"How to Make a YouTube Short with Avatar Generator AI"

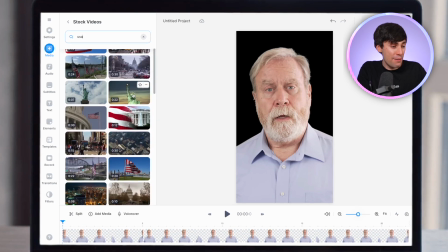And as you can see, there are lots of different options for clips that I could use. So if I just select this one of the American flag, it adds it down into the timeline.
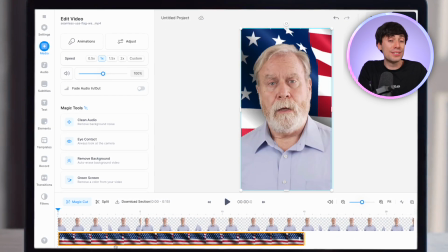And if I now drag this clip underneath my avatar, you can see that it's now being used as the background, and it actually looks pretty cool. But to make this short more engaging for my audience, I don't just want my avatar on screen speaking for the entire time. That would be a bit boring. So I'm going to use some more stock footage to keep things interesting and add some extra context.
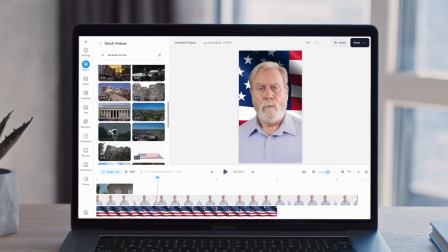I'll just search for whatever I need and add enough clips to cover the project like so, cutting them down to fit the right timings by clicking and dragging the ends. I try to find some clips that match what's being said in the video, so it helps tell the story. And if you can't find some footage that you really need?
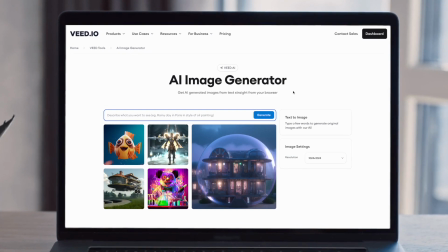There is another method. VEED's AI image generator lets you create any picture you want from scratch just by typing in a text description. So in my case, it's obviously going to be quite hard to find some footage of Abraham Lincoln wrestling.
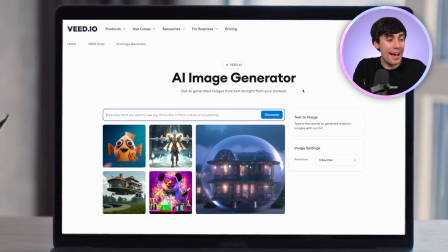So what I'm going to do is type in Abraham Lincoln as a professional wrestler.
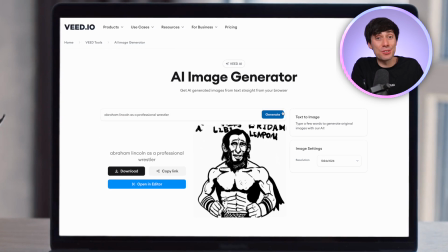Then I'll hit generate, and in just a few seconds, it's created a unique image that I can use in my video.
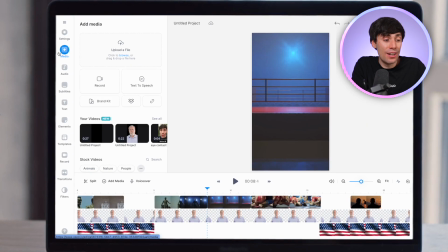So I can just download that, head over to media in the editor, find the image from my computer, hit open, and there it is.
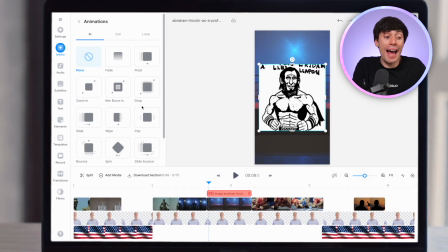I can now just drag it to the right timings, and over on the left, I can also add an animation to it like so, and that just keeps things visually interesting for the viewer.
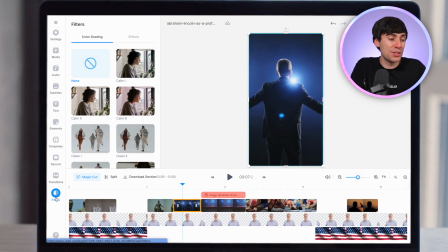You can also very easily add some effects to your clips by going down to filters, then effects, and you can add any of these presets to your footage.
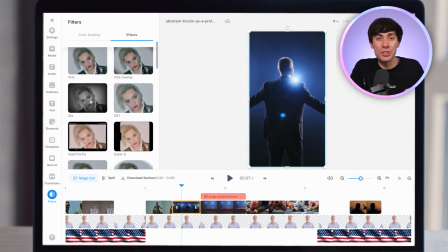For my history shorts, I like these old school dusty film look, which makes anything look historic. You can also add some stock music in the exact same way as you add stock video.
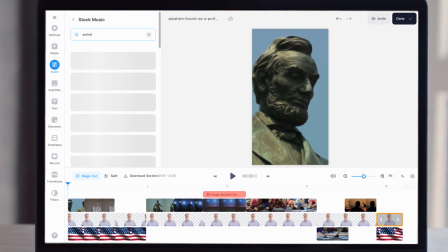Go to audio, stock music, and you can now search or browse until you find something that suits your video. And all of this music is royalty free, so you won't have any problems getting monetized on YouTube with this audio library.
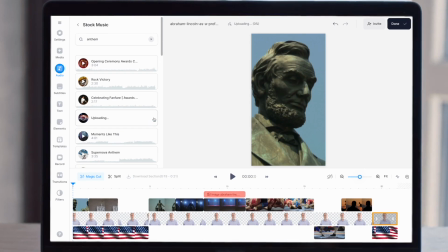It's the same with the videos as well. So once my music is in the timeline, I can just cut it down to fit.
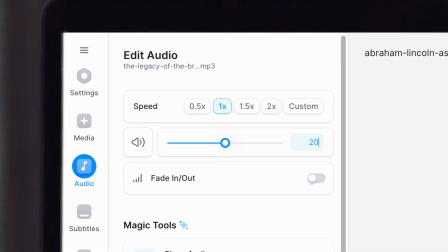And it's also important to change the audio volume so it doesn't drown out the avatar voice. And I'm going to put mine down to around 20%. And another essential thing that you need to add to your YouTube shorts is subtitles.
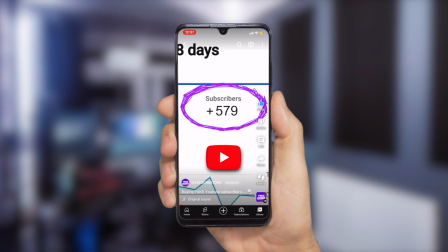On-screen text like this can help to engage your viewers even if they're watching with no sound.
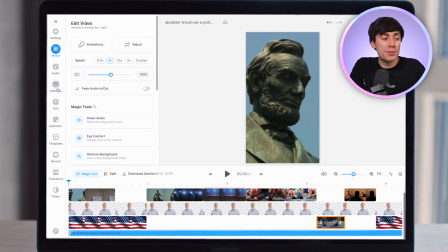And you can add animated captions with VEED automatically. Just go over to subtitles, hit auto transcribe, now choose the clip that you want to transcribe,
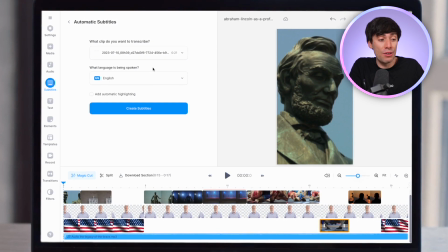select the language that's being spoken in the video and hit create subtitles.
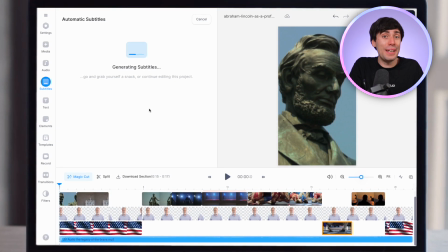And in just a minute, the AI will listen to all of the speech in your video and add some text to the timeline.
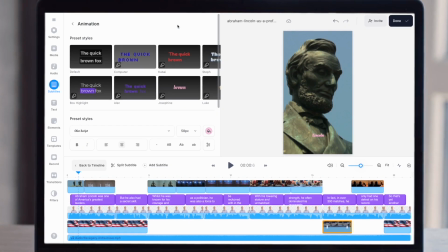So next, you can customize it. By selecting the Style tab at the top, you can choose from lots of different animated presets.
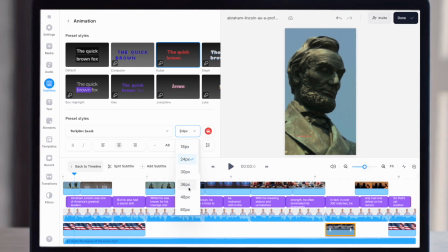You can change the font, you can change the color, the styling. You can also add something like a drop shadow. Whatever you do, just make sure you choose a font and a size that's easy to read on a small screen.
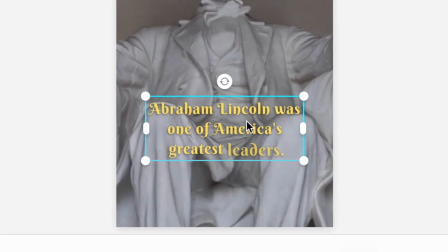And also move your subtitles away from the bottom of the frame.
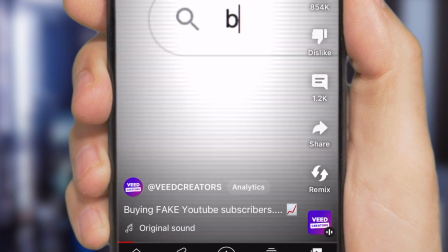Placing your text closer to the middle of the screen, make sure that it's not covered up by the video title and info in the shorts feed. So in less than 10 minutes, I've made a professional looking YouTube short without recording anything myself.
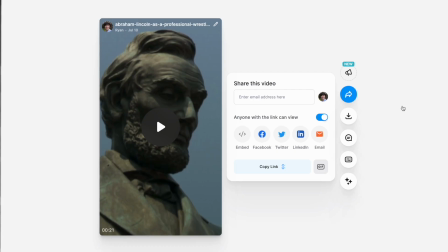I'm now going to go ahead and export the video, and on this next page, we can take a look at the final product.
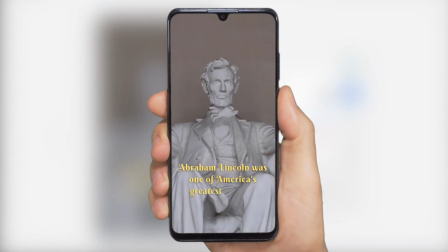Abraham Lincoln was one of America's greatest leaders, but he also had a secret skill.
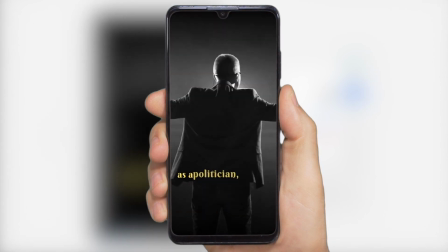Whilst he was known for his courage and leadership as a politician, he was also a force to be reckoned with in the wrestling ring.
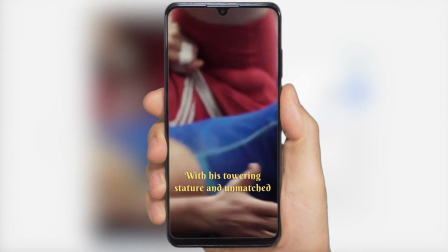With his towering stature and unmatched strength, he often dominated his opponents.
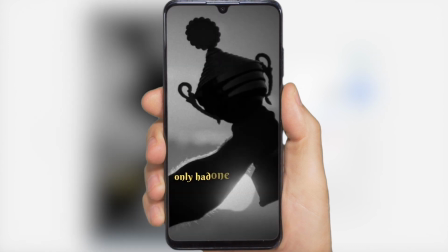In fact, in over 300 matches, he only had one defeat on his record. So that's yet another reason why.
Now, if you want to learn about even more AI tools within the VEED editor,
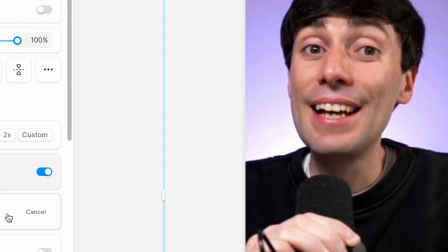like how to correct your eye contact during a recording or how to remove your video background, you definitely need to check out this video next. And I'll see you guys in the next one.